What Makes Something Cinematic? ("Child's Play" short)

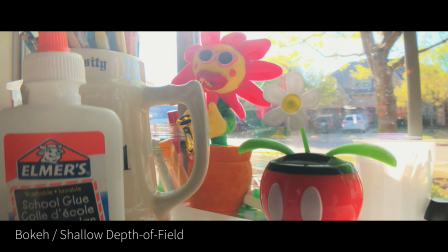320s
As I get closer, the background goes more out of focus. To me, that's really cinematic, and it's an awesome thing you can now do with FiLMiC Pro.
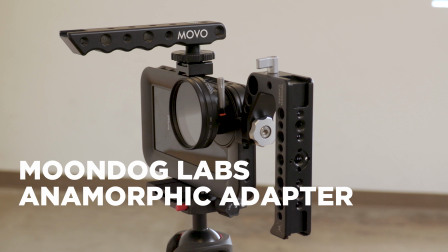329s
Shooting with the Moondog Labs anamorphic adapter, you get true widescreen.
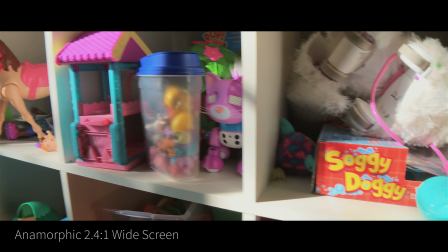333s
This footage was not letterboxed, as in shooting 16:9 and just letterboxing it like most of the time you see on YouTube.
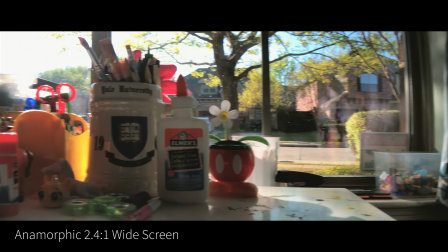340s
Nothing wrong with that, but in this case, this was actually shot widescreen.
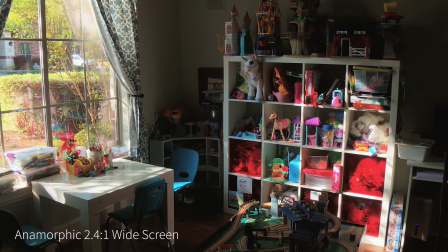346s
You can see here I zoomed into the image to make it fill the 16:9 screen.
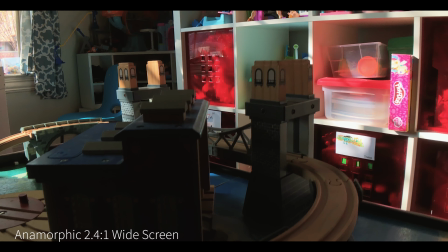350s
So when I push back, it is in theory letterboxed within this 16:9 video,
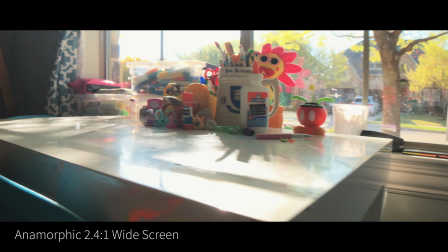356s
but the footage itself was true widescreen footage. And, in my opinion, more cinematic.
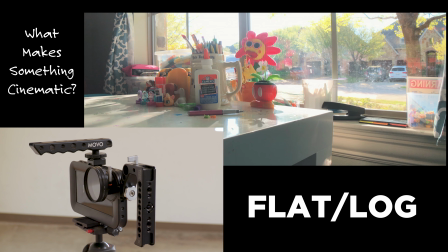363s
So ultimately, all these things come together to create a cinematic image. It's not just 24p, it's not just one thing or the other.
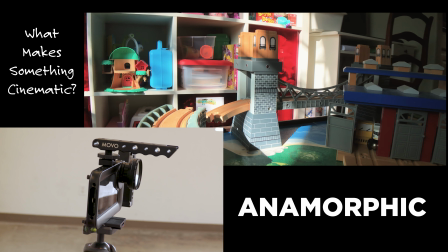371s
It takes them all to make it look really good. And the really great thing is today you can do all this with a smartphone.
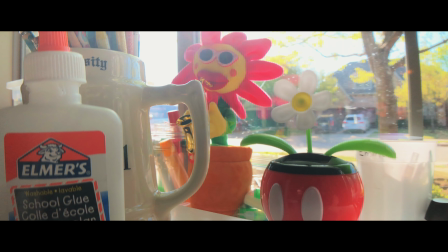379s
If you like this video, please give it a thumbs up. And if you haven't already, subscribe so you won't miss any of our future videos.
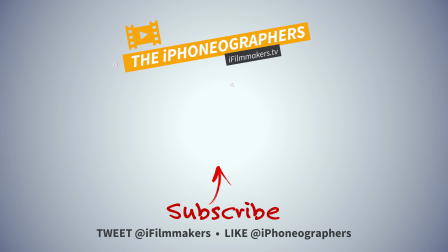385s
And we will see you guys in the next one.